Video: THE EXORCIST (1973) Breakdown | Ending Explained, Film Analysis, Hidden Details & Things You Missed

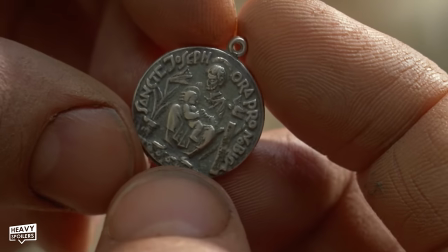[12:22]
Here Marin looks at a Saint Joseph medal that was unearthed during the dig and this seemingly appears later on at the start of Karas's dream.
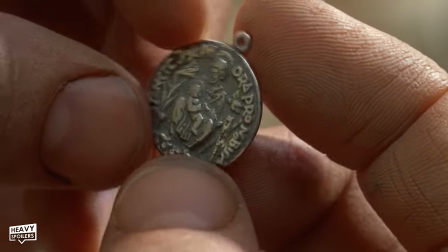[12:29]
Now necklace identical to this was actually worn by his mother which has caused a lot of fans speculation.
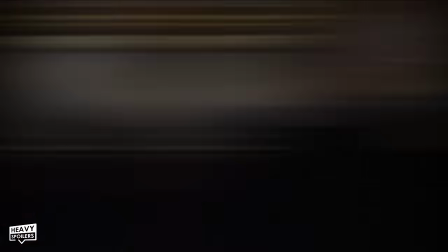[12:35]
It has been said by the creative team that the medals are in fact different but they symbolise why these two characters eventually end up coming together.
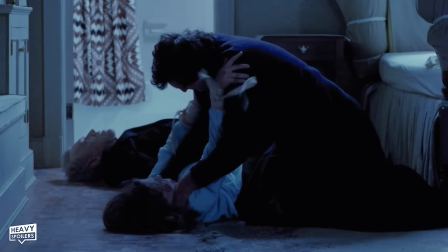[12:43]
Karas later wears his mother's medal and it's theorised that Regan actually rips this off at the end of the film because the demon needs it's protection torn away so that it can enter his body.
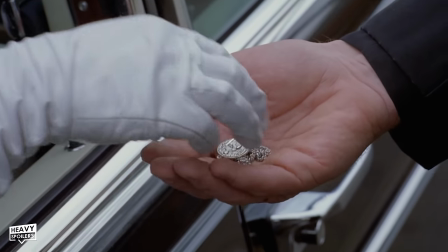[12:52]
It's later given as a gift at the end of the movie and this symbolises that the ordeal is now over.
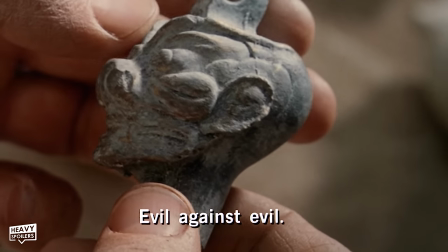[12:57]
When Merin's looking at the Pazuzu head the man in the office says evil against evil.
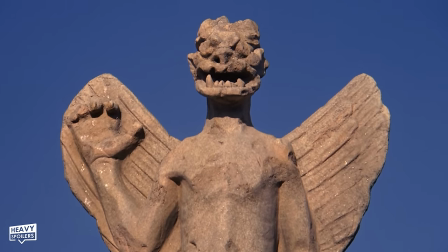[13:02]
Though Pazuzu is an evil entity it's actually so evil that it would drive other evil spirits away because it was thought to have made a claim.
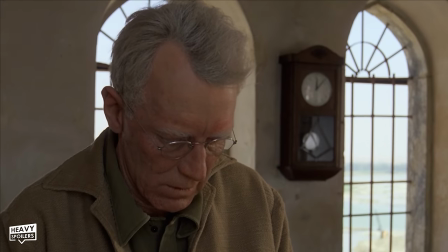[13:10]
The clock then stops behind Merin and I believe that this symbolises the demons telling him that his time is up.
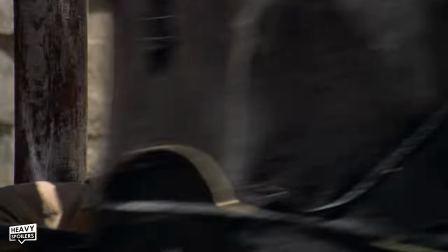[13:16]
He's nearly hit by his speeding cart later on and guards rush him when he's getting out of his car.
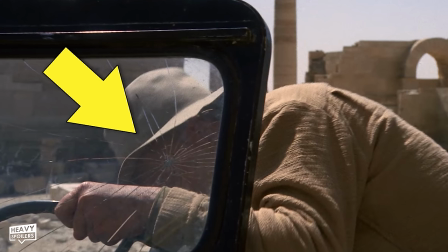[13:20]
Nice little detail here is that we can actually see a crack in his windscreen and many have theorised this as a gunshot mark possibly hinting at that he's been fired at before.
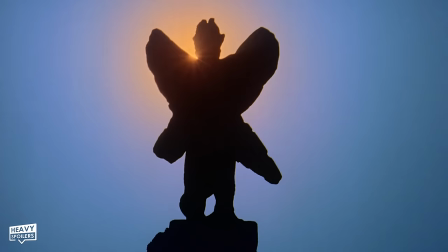[13:30]
Merrin then catches the statue with the sun on it's back and this creates a chilling silhouette.
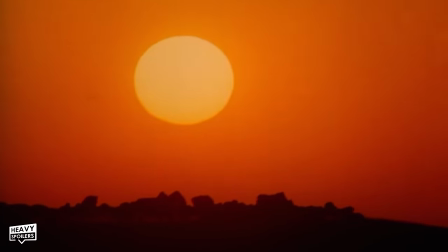[13:35]
The Iraq scene itself starts off with the sun but this blocking it's symbolic of the darkness that Pazuzu's now bringing.
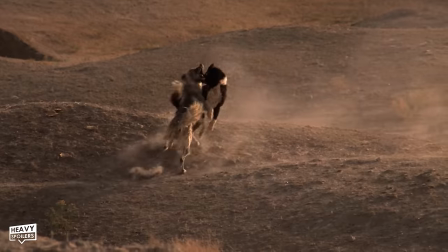[13:41]
A strange man watches Merrin, the wind blows, dogs start to fight and we get the feeling that something is coming.
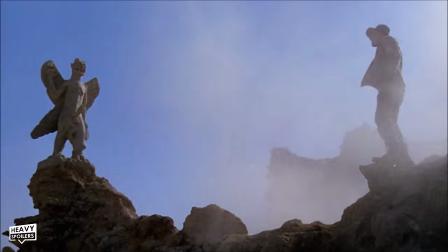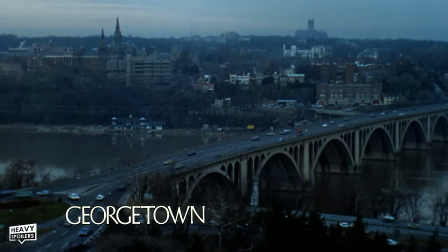[13:54]
Now from here we go to Georgetown which is where we're introduced to Chris.
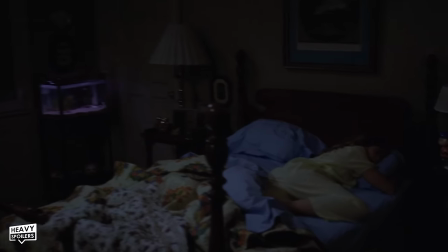[13:59]
After hearing some strange noises in the attic she goes into Regan's room to find the window open and the curtains blowing in the wind.
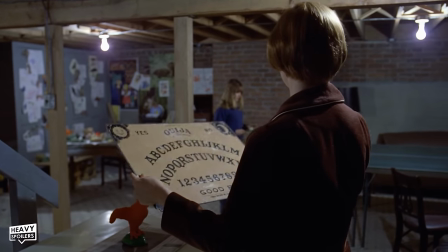[14:06]
Pazuzu has arrived and we later learn Regan's been communicating with someone called Captain Howdy through the use of a Ouija board.
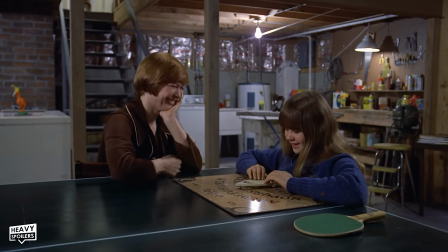[14:12]
The name Howdy is very important because it's used as a way to manipulate Regan and make her start to trust this evil entity.
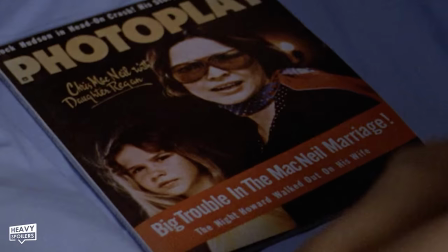[14:20]
Later on we see a magazine cover with both Chris and Regan on it and this tells us that the former is going through a divorce. This actually also names Regan's dad as being Howard and Howdy is a nickname for Howard so
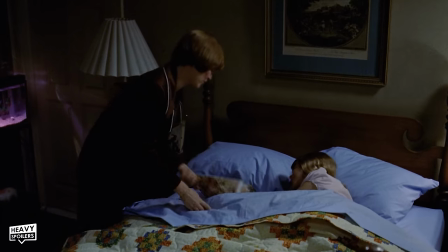[14:31]
her not really seeing her father that much could be why this was chosen to make her open up more.
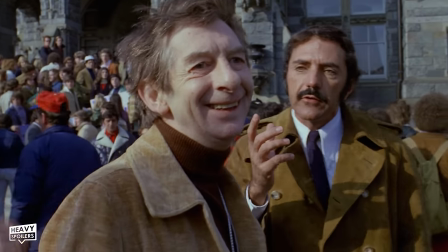[14:37]
Now at the film set we're introduced to Burke and we see Chris in her element.
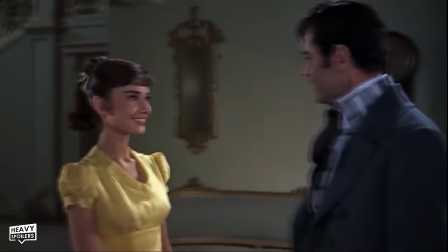[14:41]
Friedkin originally wanted Audrey Hepburn for the role and this would help to give us the idea that she was a glamorous movie star working on a production.
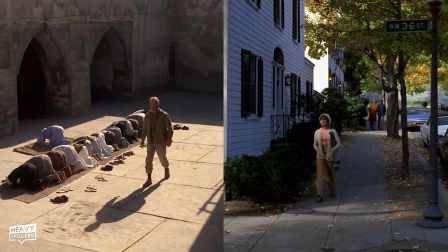[14:49]
Anyway we get an echo of the scene with Meryn and see Chris walking through the street to the tuned tubular bells.
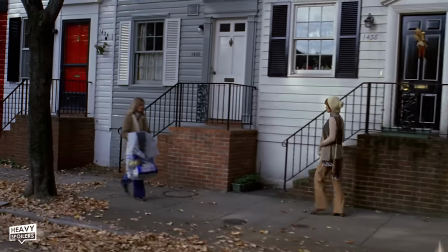[14:54]
This has very much become The Exorcist theme and rewatching the movie I was surprised at how little the theme's actually used.
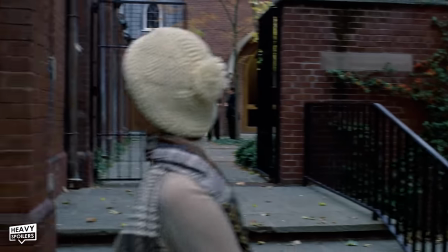[15:01]
When it's used it's for moments like this but it does make even the more simple things seem unnerving.
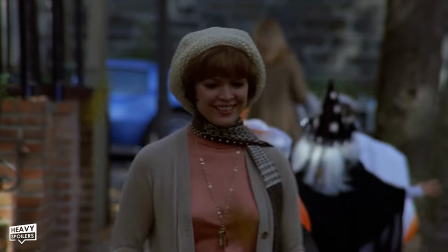[15:08]
Chris has passed in the street by children dressed up as things for Halloween and we see nuns walking by with their cloaks blowing in the wind.
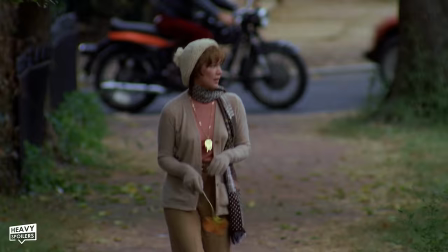[15:15]
These moments were put in place to show that religion is all around her but she refuses to really acknowledge it or take it seriously.
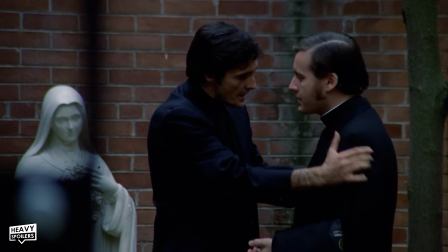[15:21]
It creates this almost otherworldly feeling and Chris ends up hearing Charis talking about how his mother is unable to be treated.
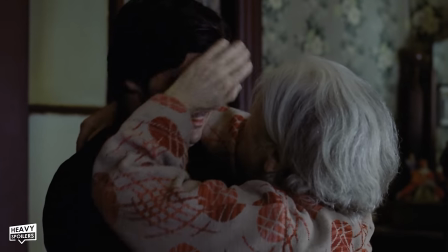[15:28]
This is drowned out by the sound of an aeroplane but Charis being unable to take care of his mother is one of the reasons his face is shaken.
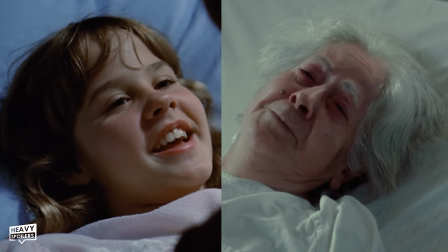[15:35]
Seeing her wither into nothing with him being helpless to stop it has just broken him and and thus he doesn't share the love for Christianity that he used to have.
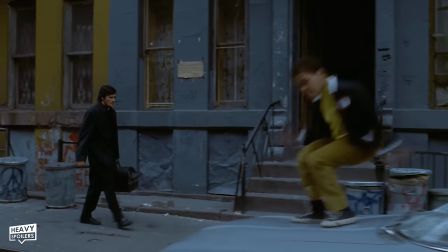[15:44]
He refuses to help a homeless man that claims to be a Catholic and walks through downtrodden neighbourhoods refusing to acknowledge the rot.
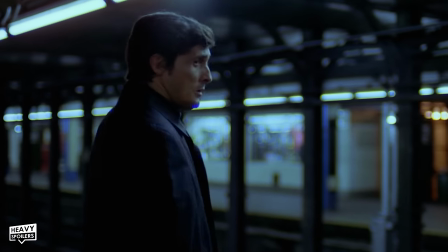[15:51]
Sound is used expertly too with a train.
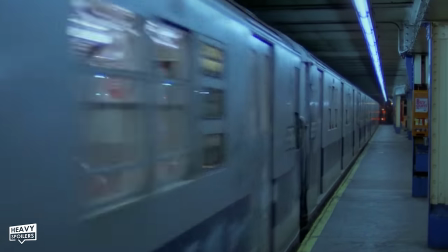[15:57]
See just the screeching and almost growling and screaming of the city really catches you off guard and it makes the streets feel like they're their own living and breathing entity.
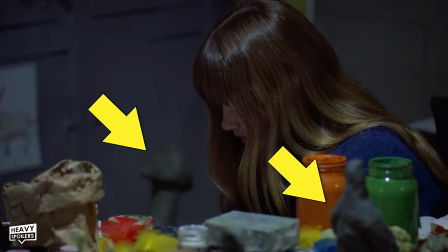[16:06]
In Regan's basement we can see the clay models and also catch a collage up behind her.
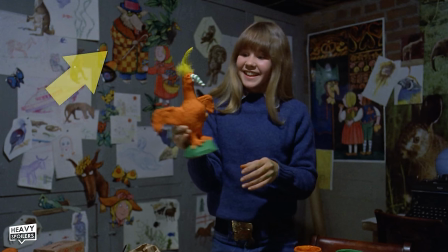[16:10]
Huge shoutouts to Rob Aja and he pointed out that we have the wolf from Little Red Riding Hood up to the top left.
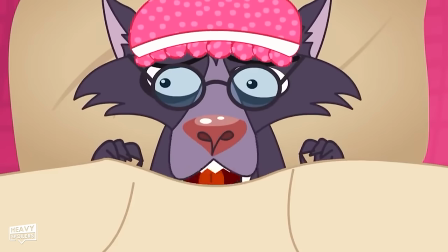[16:16]
This of course has the wolf dressing up as a meagre old woman and this is so it can appear a certain way.
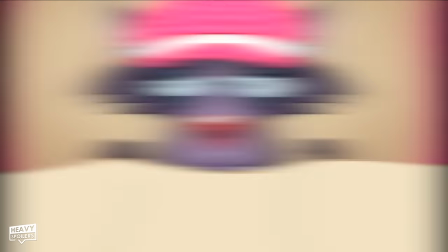[16:22]
This is similar to how the demon wears the Regan throughout the movie and both stories feature the creatures spouting things off whilst they're sat in a bed.
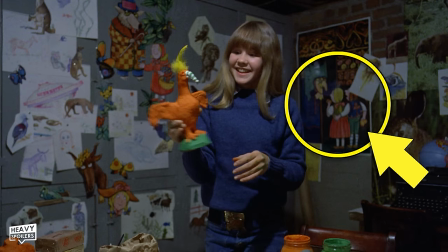[16:29]
Rob also pointed out that we have the story of Hansel and Gretel on the right with a witch wearing a blue cloak that's the exact same colour as the jumper that Regan wears in the scene.
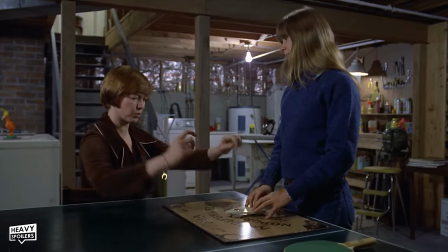[16:38]
Now Chris finds the Ouija board and though she goes to play with it Regan refuses to let her touch it.
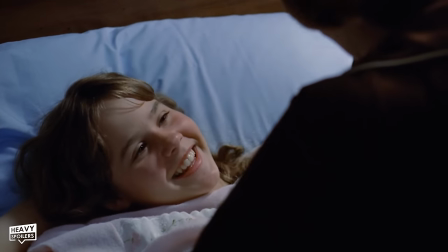[16:43]
Anyway we get a couple of calm scenes with her to keep the tension lower and watch Charis dealing with his mother.
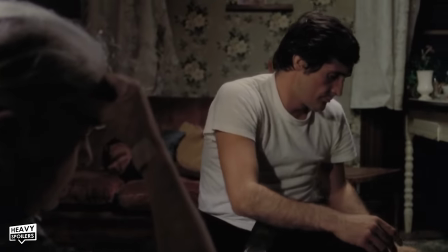[16:49]
We learn that he had a passion for psychiatry which has helped him deal with those that come to him for help.
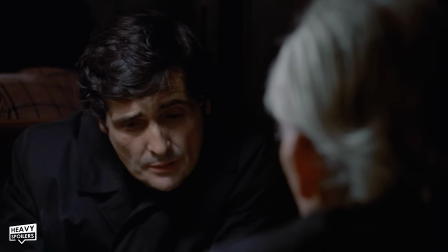[16:54]
The church paid his way through medical school and since then he's been someone who priests can go to for therapy.
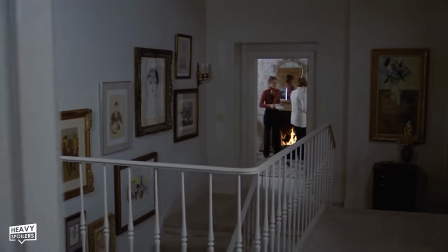[16:59]
You also learn that Regan's father never called her on her birthday and it's these vulnerabilities that the demon uses to sink it's claws in.
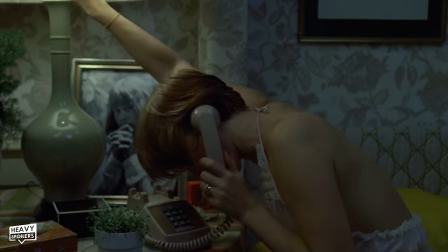[17:06]
Now we cut to Kris waking up in the night and on her bedside we can see a picture of Regan clasping her hands together.
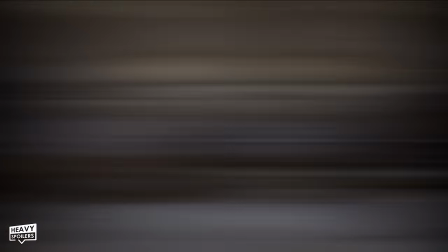[17:13]
This is of course symbolic of a prayer and it's something that Kris later does in front of it during the hypnosis scene.
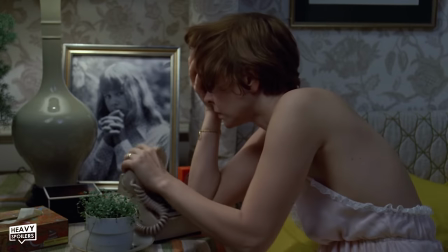[17:19]
When the demon's within Regan she too joins her hands like this and from the look on her face in the photo we're meant to draw the religious connections to see how she's praying for help.
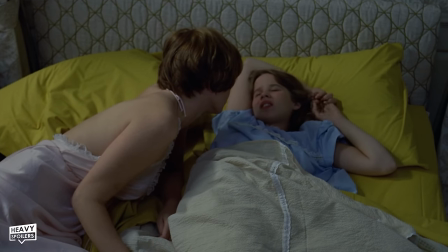[17:28]
Regan talks about how her bed was shaking and we cut to a shot of the attic to once more let us know that there's something up there.
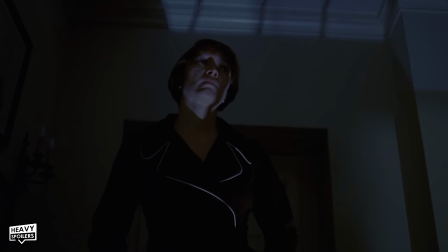[17:34]
Upon opening it up Friedkin layers the sound of wind into the ladder to hint to us that Captain Howdy's coming.
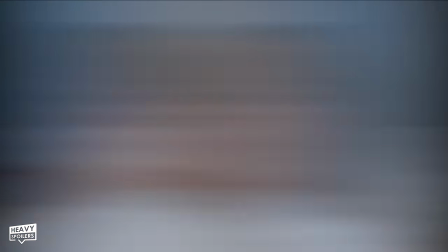[17:44]
We get a quick shot of Regan sitting with her eyes open and then cut to the test with Howdy appearing on screen as she looks up.
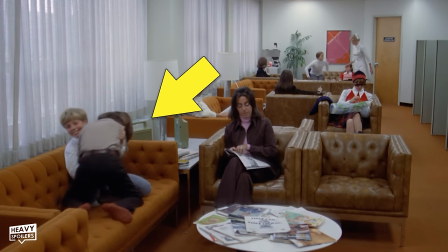[17:50]
In the waiting room we see two boys fighting and this may be building off the back of the two dogs fighting at the start of the movie.
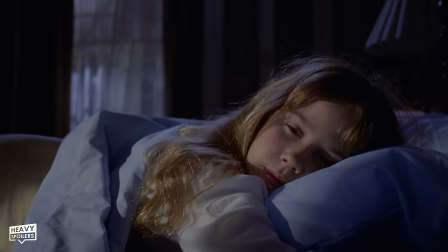[17:56]
That's probably a reach but there's this continuing idea of chaos whenever the demon's around.
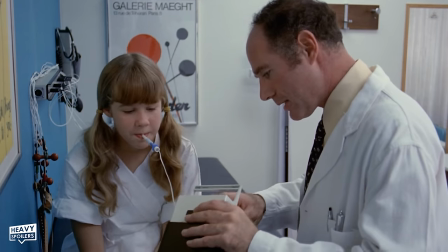[18:01]
Doctors are unable to see what's going on and thus they just prescribe Ritalin and hope the problem goes away.
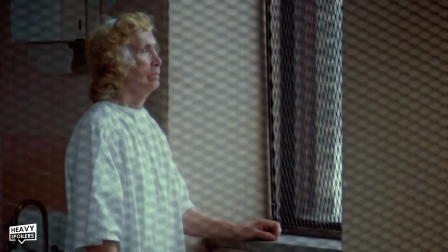[18:07]
Anyway we see Charis visiting his mother in an Asylum and this was actually done for real with many of the women being mental patients.
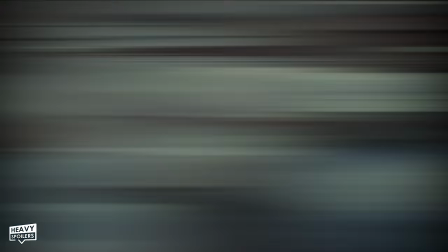[18:14]
Using hidden cameras Friedkin films some of these moments and the dress and bed shots we see echo the look Regan gets later on.
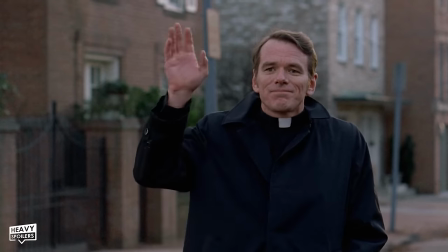[18:21]
From here we go to the party and meet Father Dyer. Played by an actual priest he helped to consult on the film and also advised things.
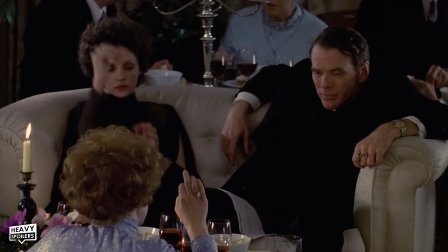[18:29]
It's through him that we learn Karas' mother passed away after being left by herself and though it's a throw away line it shows the movie wants you to connect the dots yourself.
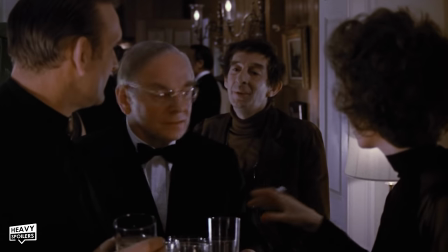[18:38]
That's very much the case when it comes to Burke's death too.
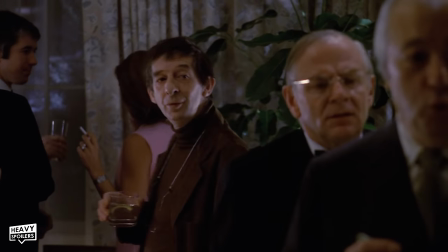[18:41]
We catch him insinuating that one of the staff members who works for Chris is a Nazi and later on he's found at the bottom of the steps.
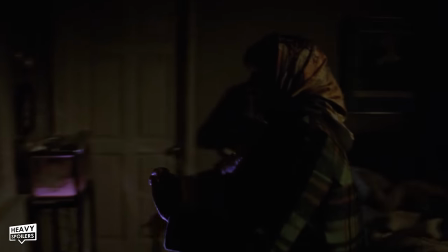[18:48]
His head is completely turned around and with Regan's bedroom window being close to this it is suspected that he was thrown out of it.
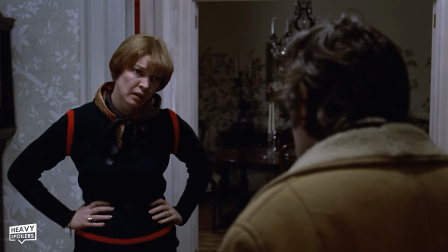[18:55]
Now Pazuzu actually confirms that they killed Berk by making fun of his twisted head and saying this.
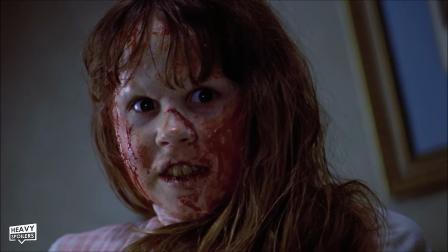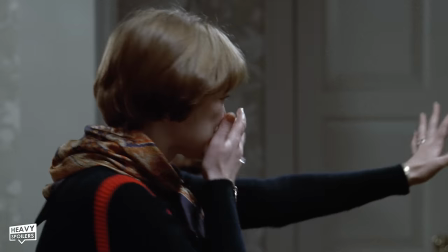[19:06]
This shows that the demon broke Berks neck before throwing him out of the window much like what Kinderman suspects.
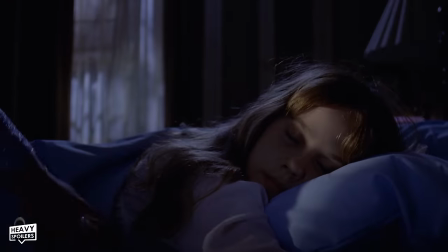[19:13]
Just before Berks ushered out we get a shot of Chris putting Regan to bed and we can see the window open with the wind blowing.
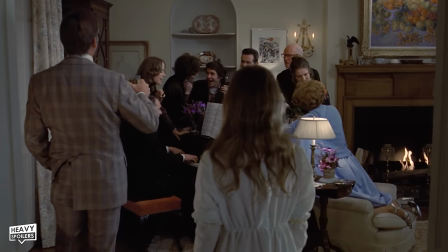[19:19]
The party goers play piano which is when Regan interrupts them and urinates on the floor.
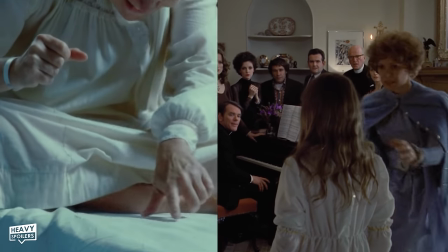[19:23]
Again her dress is very much echoing the asylum patients and the people there think that she's troubled rather than being possessed.
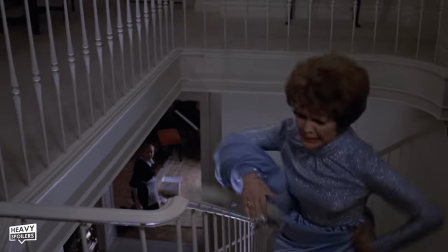[19:30]
She's put to bed and then after Chris hears her screaming she rushes in to see her bed jumping about.
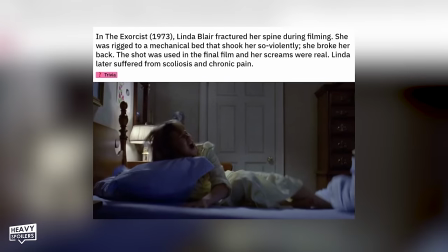[19:36]
Now what you might not know is that this actually caused real life injury to Linda Blair and she badly fractured her back when filming this scene.
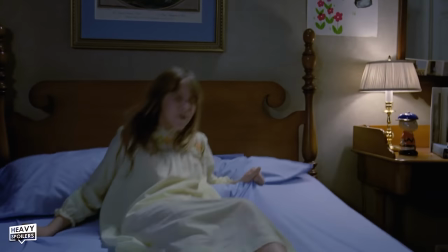[19:43]
Led to years of health issues with her and Ellen Burstyn didn't escape the film unscathed either.
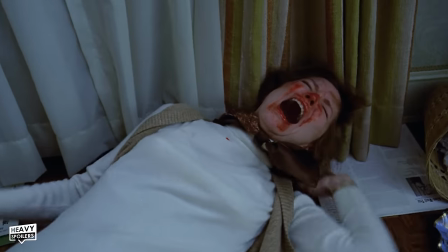[19:48]
During the scene in which Regan throws her to the floor the stuntman actually yanked the wire too hard and this also left the actress with back problems that plagued her for decades.
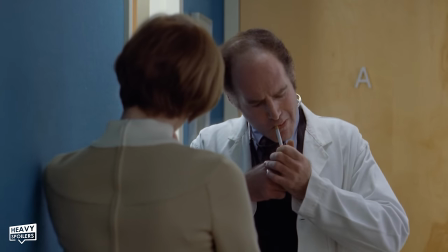[19:57]
We then see Tess being carried out as the doctors try and get to the bottom of what's going on and these are traumatic as hell.
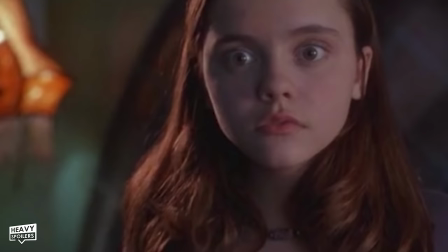[20:03]
Now when talking about The Exorcist you'll probably hear stories about people fainting and walking out of the film when they were watching it in theatres.
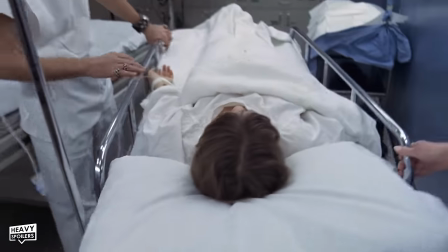[20:11]
This helped to build towards it's reputation but what a lot of people don't know is that most of the walkouts happen during these scenes.
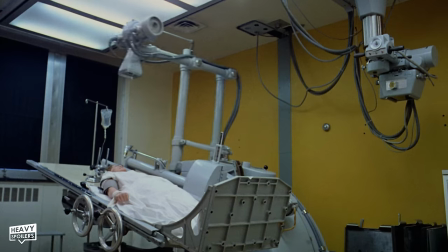[20:17]
It's just not nice seeing a kid put through tests like this and I don't even think we'll get away with putting them in the video so they're probably blurred by my editors.
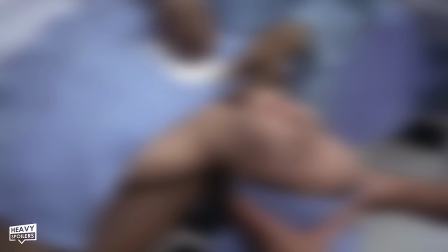[20:25]
You have things like needles going in necks with blood spurting out, extremely loud machines and they're deliberately put in place to torture Reagan and the viewer.